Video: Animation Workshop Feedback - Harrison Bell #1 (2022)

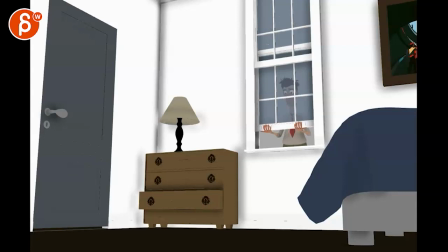0:04 Here's a shot. Let's play it. There's no sound.
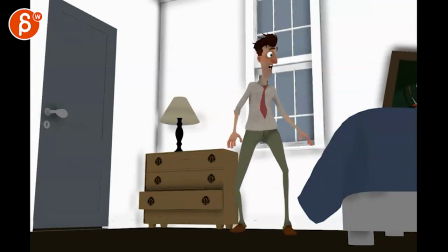0:10 Oh, boom. What's over there? What?
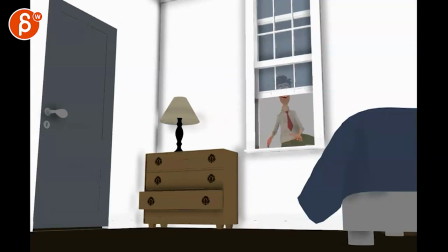0:17 Let me go. And out. Okay.
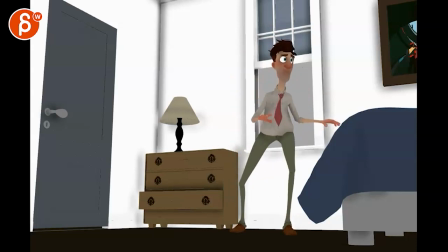0:24 So, character goes in. Thief with a tie.
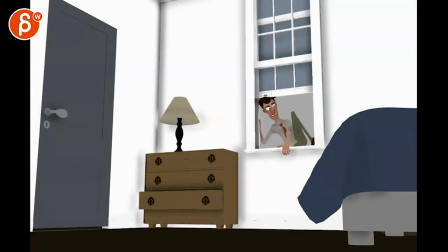0:34 That definitely works.
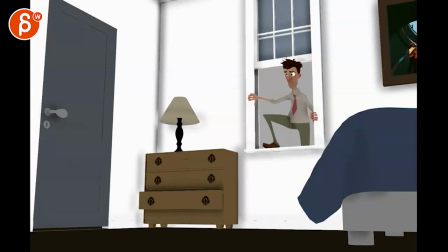0:35 I mean, the question is, before I go into the animation, is the idea is that this guy is breaking in. It's not his house, because otherwise he wouldn't get out. Unless it's another person's house that they know of.
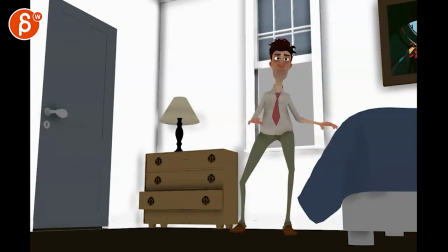0:51 Maybe he thinks that someone is cheating on him and he goes and checks.
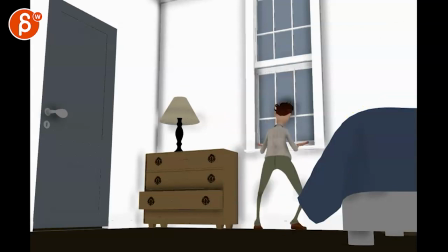0:58 I don't know, because there's a bedroom here. If that's the bed. There could also be something where
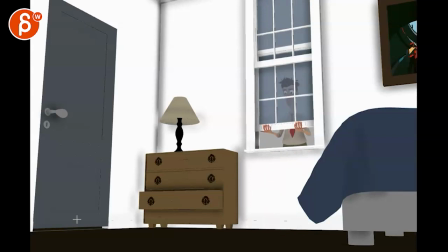1:05 maybe in terms of pushing the tension, because right now what's happening, my general impression is that it's all a bit even and spliny and kind of,
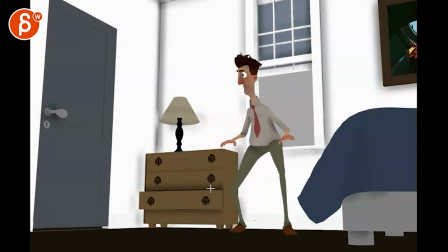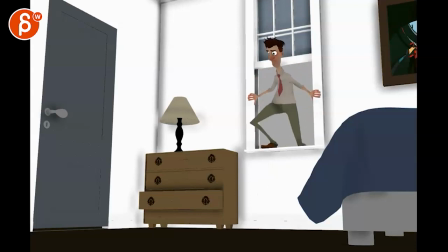1:22 it's moving, and so on. Versus, you can do all this, goes in, does that, and then,
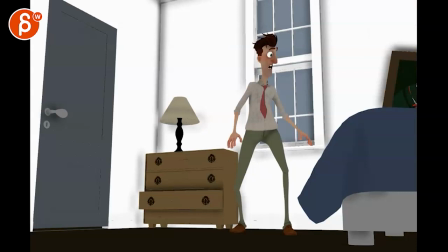1:29 and it's just kind of hold, then look back a bit,
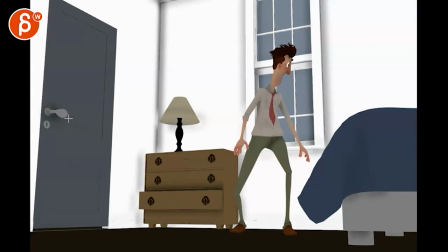1:34 then maybe the door is opening a little bit and it goes to maybe a bit of a sliver and you can see maybe a character, maybe it's a kid, I don't know, like something. And then that prompts him to go, oh, no, I gotta go.
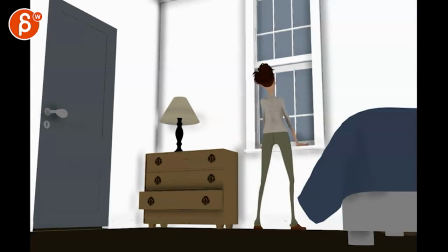1:51 And maybe during all of this, could also be,
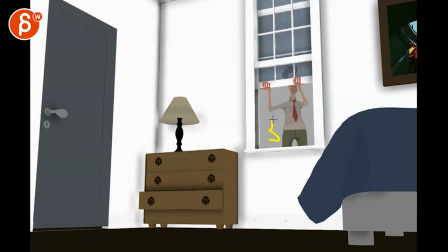1:56 I mean, you could do this where you do this all dark with some white dots and it's nighttime.
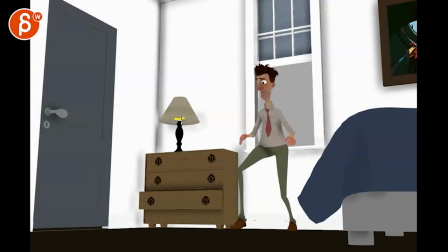2:05 And maybe you could have a light here and it's not super bright. Again, enough so that we can see the character, but it's still a nighttime-ish thing.
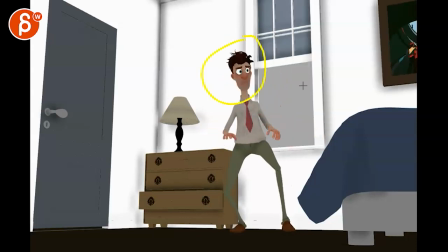2:15 Because I would assume he would break in at night. And if it's the day, then maybe that would be a whole different story of something else.
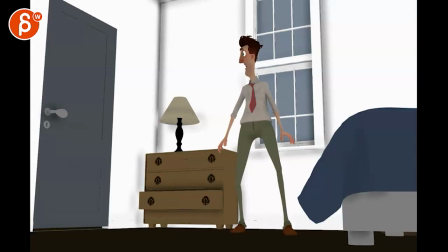2:20 And then all of this happens. This happens here. And then you have that moment, like I said, of waiting.
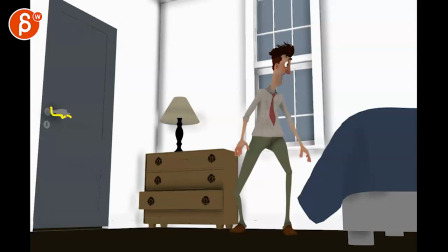2:27 And then the door handle rattles a bit and stops. He has that look like this. Pause. The door slowly opens and that lets in more light, and then you can have a bit more ambient light coming in.
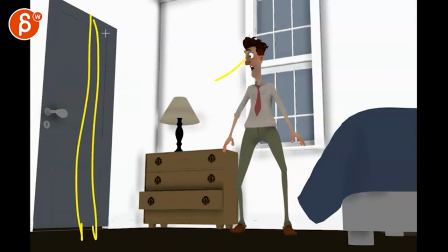2:44 He looks over there, but all he sees is that the door is slowly opening and he thinks someone is opening it. And now I'm adding a lot more work to your shot, but hear me out. The door, right, is opening, more light comes in, but it was the cat or the dog, because my dog can open doors with the handles here.
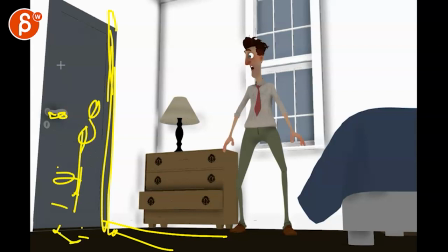3:03 And it's a dog that comes in that sniffs around. Or it's a human that's really sleepy. They could have, you know, the thing over their eyes so they can sleep. They're almost sleepwalking going in.
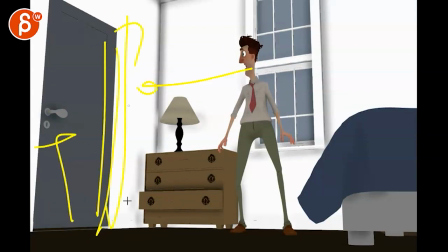3:17 Anything that is slow that he can't see because the door is not completely open, that gives him time to get out.
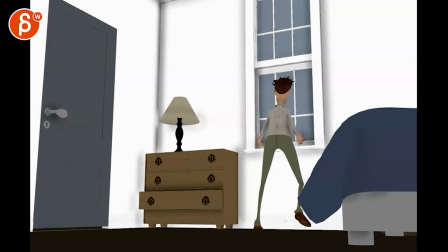3:26 Because I'm only saying this, and I know I'm adding a lot of work, and that is very destructive in terms of notes. But you're saying here, I would like to add the shot to my showreel.
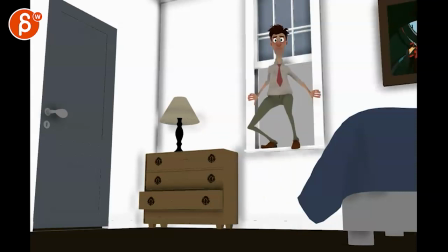3:37 So I'm just thinking in terms of, okay, here's your character, comes in, this is a problem.
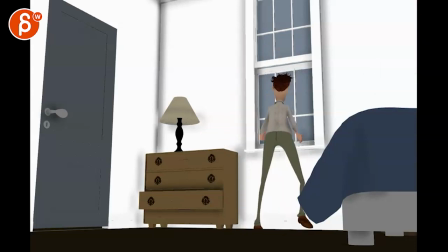3:43 So, okay, that's a fair problem to have, and they need to get out. But if no one's coming, nothing's happening, or the audience has no inclination that something's happening or coming in, there's no sound or anything, right?
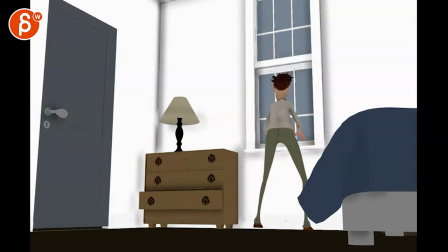3:55 It's pretend we don't work with sounds. There's no reason for the character to rush. So there could also be now they're annoyed. That doesn't work. Looks around. Maybe uses the lamp to open this. You know, this is a whole different situation.